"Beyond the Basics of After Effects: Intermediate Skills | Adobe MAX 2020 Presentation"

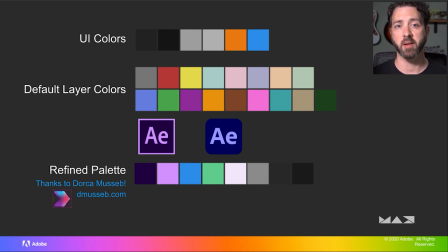One last thing before I dive into After Effects, I also wanted to take a second and talk about the color palette, which is another of those things that you really want to try to nail down at the beginning, so you aren't later going back and having to change 100 little individual elements that you've already animated, right? I went through and pulled colors from the After Effects interface and branding,
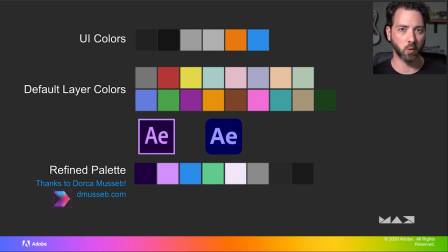but of course those UI colors were chosen either to be unobtrusive or specifically to highlight things, and they weren't really designed with a project like this in mind. So I reached out to my friend Dorka Museb, who has a much better grasp of color than I do, and she helped me dial in a color palette that really made sense here.
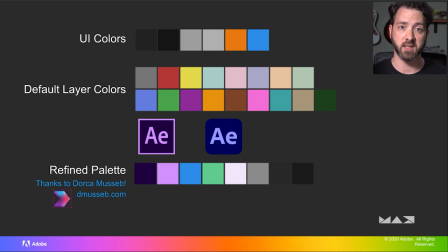I did want to point out that I created this project in 2019, so you may notice the older icon colors being more prominent here. I did update the logo at the end to the new color scheme, but since AE had that pink and purple for like the last 8 years, I felt it was appropriate to keep those in here and let the new logo kind of emerge from those at the end.
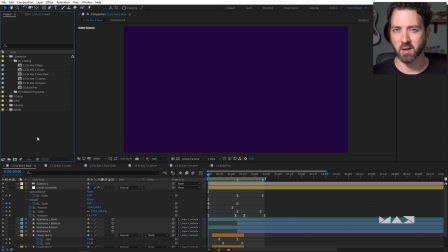Okay, so I'm finally over here in After Effects now, and the first thing I want to talk about in terms of really upping your game here is keyframe easing. So here's just one element from my project here. I've got that first keyframe object that kind of rotates in and then splits here.
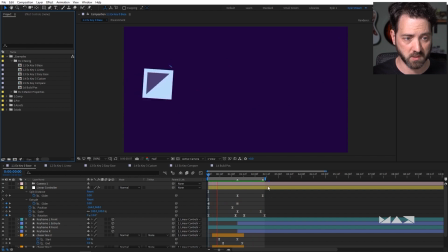Every one of these actual keyframes has been touched to some degree to customize it. And if I start showing you some comparisons to ones that haven't been, hopefully you're going to start seeing that difference really quick.
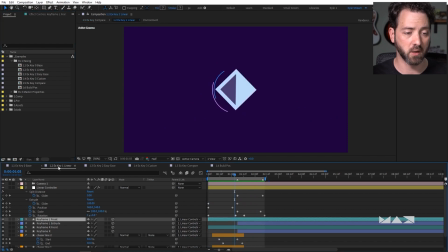So here's one where I just set everything back to totally linear. So all these keyframes are just totally default at this point, okay? And you see how it just feels stiff and mechanical and pretty clunky, especially this kind of split and push in here.
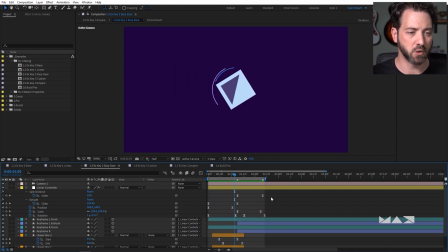So let's take a look at this easy eased version. To do that, you just highlight your keys and then you can right click on Keyframe Assistant,
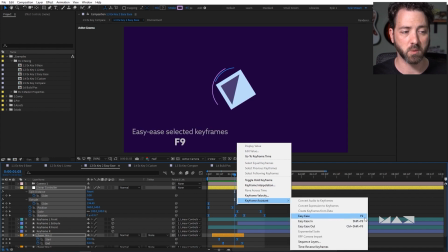Easy Ease, or you can press F9, which is what I usually do because I like hotkeys.
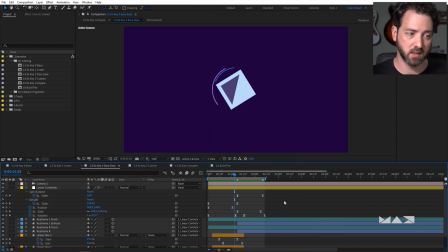So all these keyframes now have been easy eased. So it definitely feels smoother than that linear one.
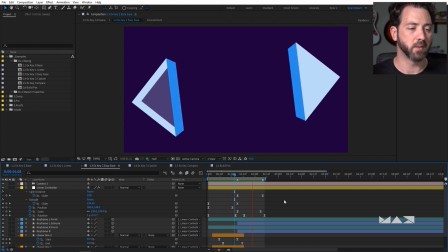And I'll show you a side-by-side comparison in a minute here. But this last bit especially, it's still slow and kind of meh, right?
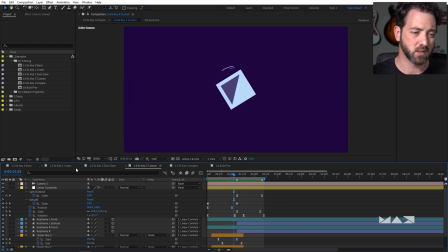now that you've had your eyes on those, here is that original again with lots of customized easing. Now watch, in particular, the rotation here really has like a lot of snap to it at the end, and these little accent lines have a really nice swish as they go around, and the split and push just really kind of whooshes into it here,
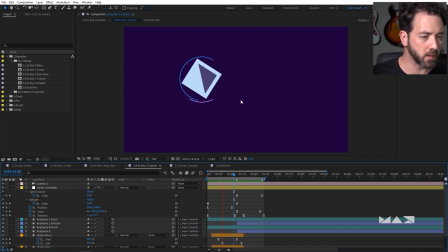really nice and snappy. So if you look at them all side by side here, you'll hopefully really be able to see those differences.
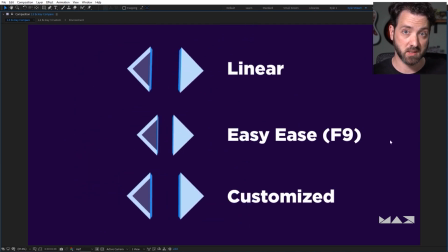Really just having the eye, developing the eye to be able to see these differences and kind of see where something needs to go.
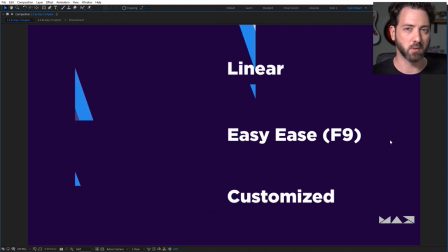This is really the key here, because you can tweak on it all day long, but if you don't know where you're going, then you're not going to get real far, right?
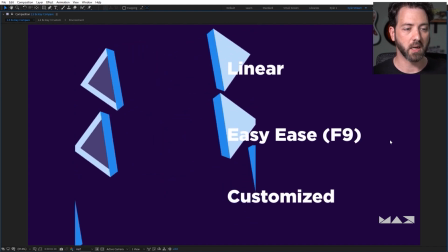There are obviously a lot of animation principles and stuff like that that you
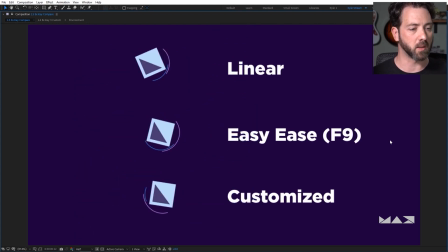ideally need to learn to really be able to hone this ability properly. But a lot of times too, you're kind of just feeling it. Like, does your project call for something really crisp and snappy?
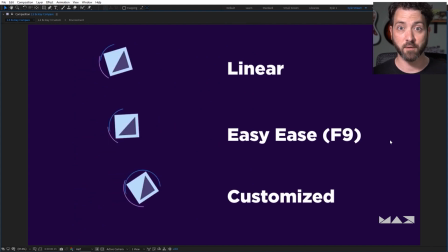There are times where these linear keyframes are totally appropriate too. I don't want to make it sound like they're not.
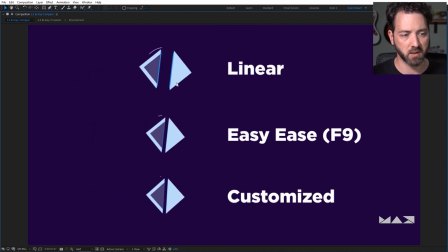But when you start looking at these here, even the easy eased one compared to something that's been heavily customized, you can really feel that difference, right? Feel the way it just snaps apart there and kind of pushes towards us compared to this slow and boring one here and here, right?
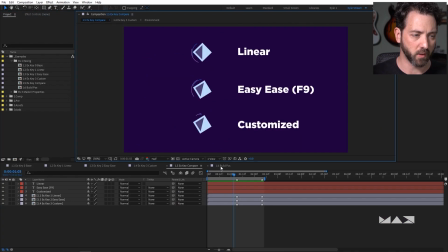So let's take a look at some actual keyframes that we can play with here. And I'll take a minute to explain the graph editor and how it works.
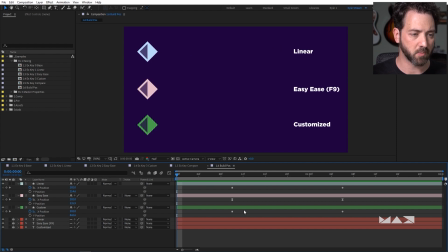So this top one up here is just linear. I've separated the dimensions, which you can do right here by right-clicking. The way the graph editor works with position is a little bit different than some of the other properties. I'll be showing you the value graph, which I think makes the most sense here. And that doesn't really work with the unified position property.
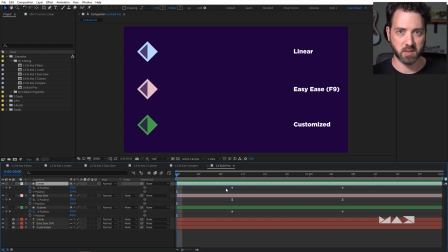But visually, I think this is the best way to demonstrate this concept, okay? So right now, this green one hasn't been touched yet, but you're going to see the difference between the linear and the easy eased here.